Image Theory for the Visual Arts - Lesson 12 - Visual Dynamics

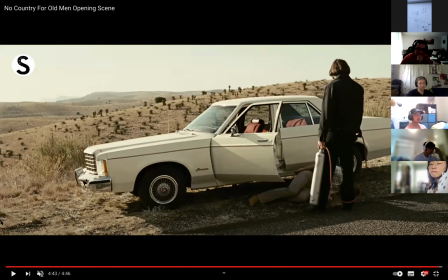61:28 So this is what this movie does really well, is because they've set up everything
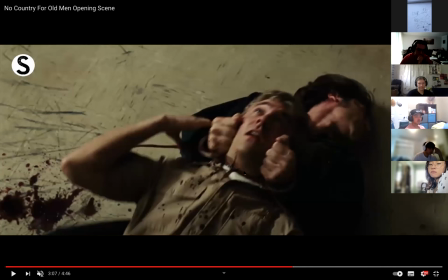61:35 like this with respect to this character, all of this, and this is what I mean by it follows that character around.
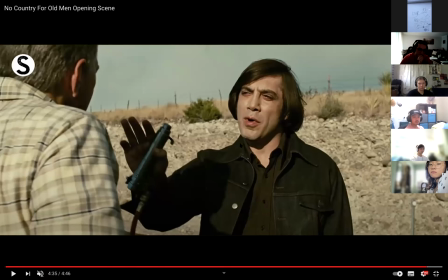61:45 This character now always has the potential of really violent action attached to them.
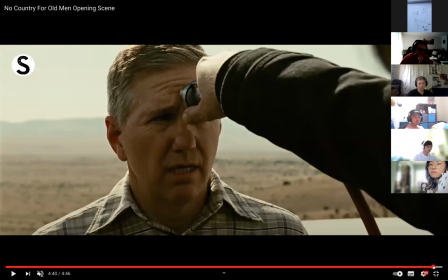61:51 So that when you see this, you're expecting some sort of like really violent release of that tension.
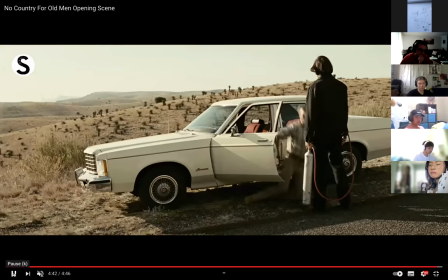61:58 But instead, what you get is this, totally deflationary
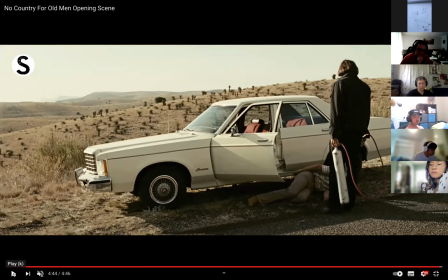62:07 in terms of the expectation that it's fulfilling, which is a really nice way of this movie delivering the message that I take this movie to be delivering. And there's a very good reason why, Fred, this scene, when you watch this whole thing, and I highly recommend you do,
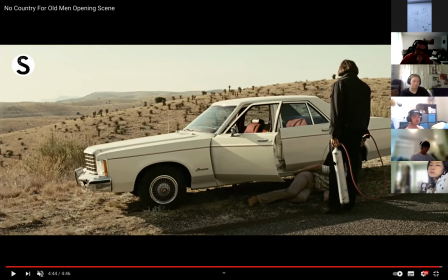62:22 it cuts from this scene to the Josh Brolin character, Thanos, right, staring through the scope of a gun, right, which is an excellent way of tying these two acts together, or those two acts together.
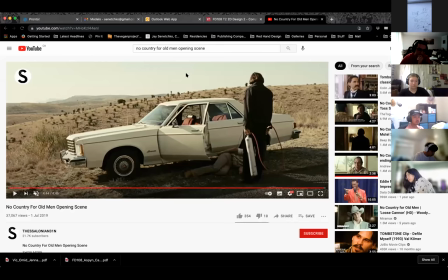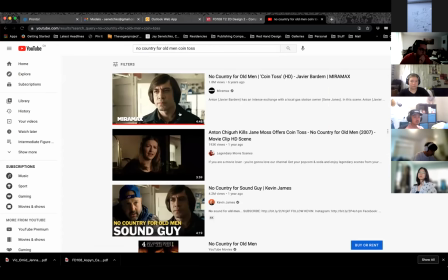62:45 So we get to this sequence, which is fucking amazing.
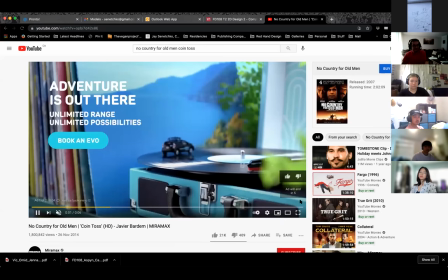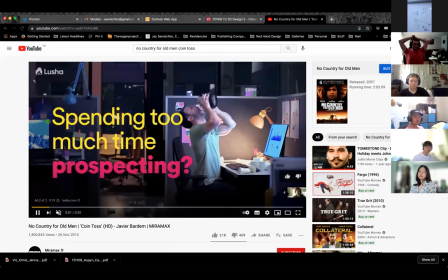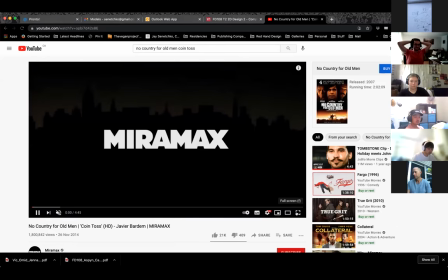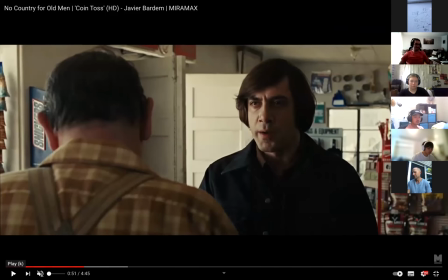63:07 This whole sequence is set up like this. Over the shoulder, all vertical compartments,
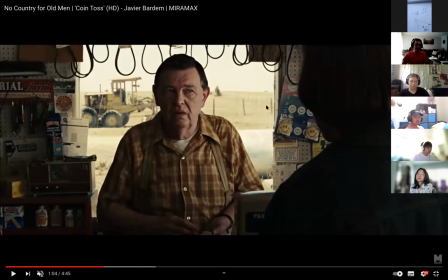63:16 nicely accentuated by the nooses hanging in the background behind this character. Not actual nooses, right, but shit that looks like nooses. And effectively exaggerating the precariousness of this character's situation. Now, what happens at the end of this sequence?
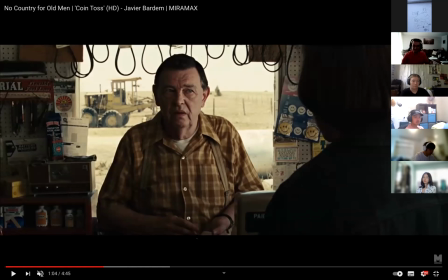63:37 Not much, really. Nothing. He just leaves. Yeah, he just leaves. What are you expecting to happen then? Some kind of violence. Some sort of horrible end for this person, right?
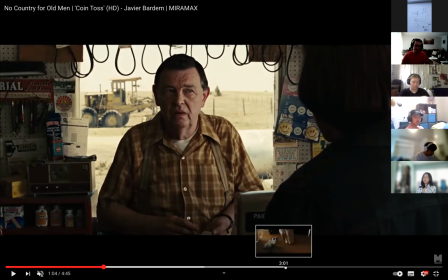63:52 And you don't get that. The only thing that you get that closely approximates that is this. Where is it?
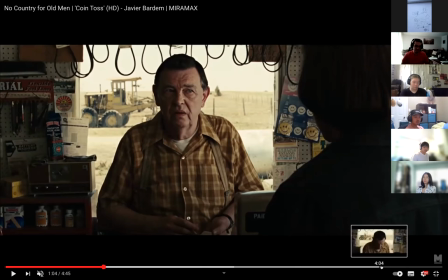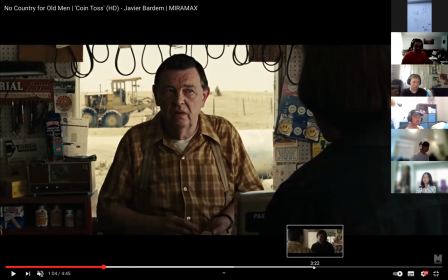64:13 Ugh, it's always so difficult to find. There.
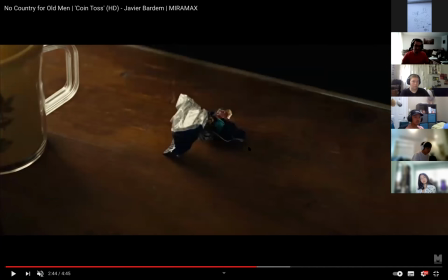64:22 Right. That's the only point that you shift those angles, right? Is when this thing slowly kind of unravels, right? So you get this sort of a release of tension, but because of this like fingers on a chalkboard type of sound that this thing makes, as you get, right, all you essentially get is just a continuation of this stuff.
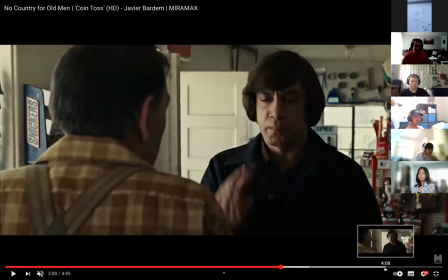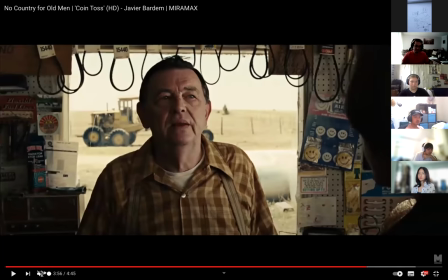64:49 I love this ending.
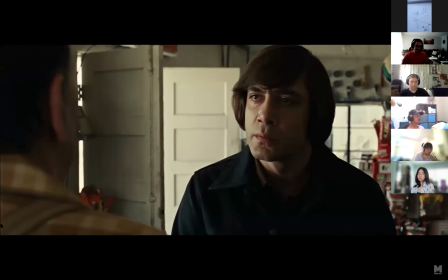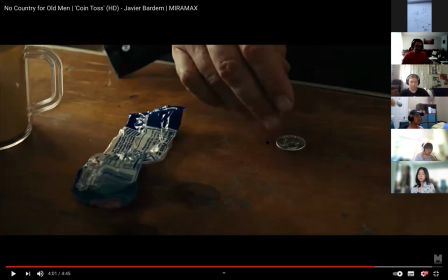64:59 So you get again like that shift to this, right? That's the only release of tension that you get.
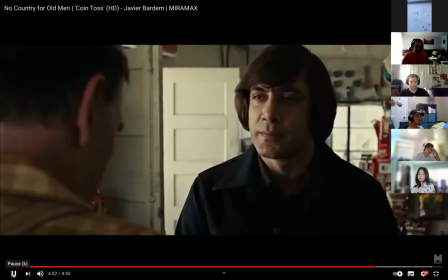65:05 And through that, but then you're right back to this.
I'm putting it on, sir.
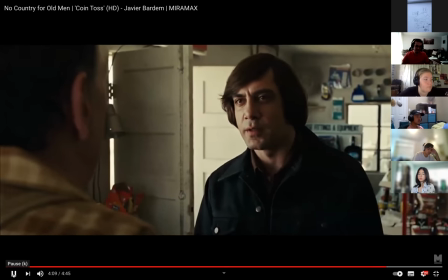65:11 I'm putting it on in a jet like a water. Where do you want me to put it?
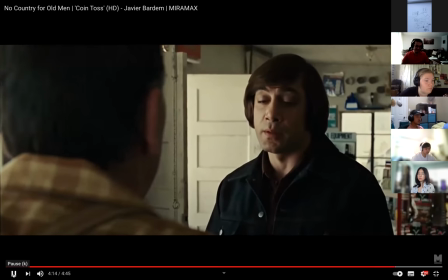65:17 Anyone not in your pocket? What will be mixed in with the others and become justified?
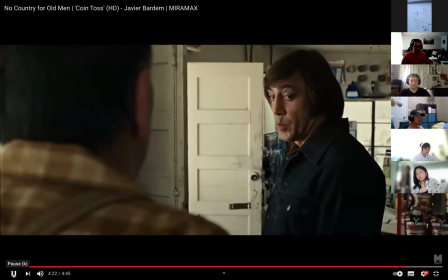65:26 Which it is. This poor bastard.
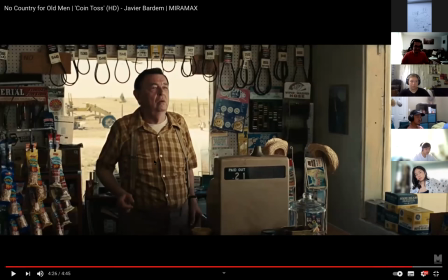65:32 in the scene.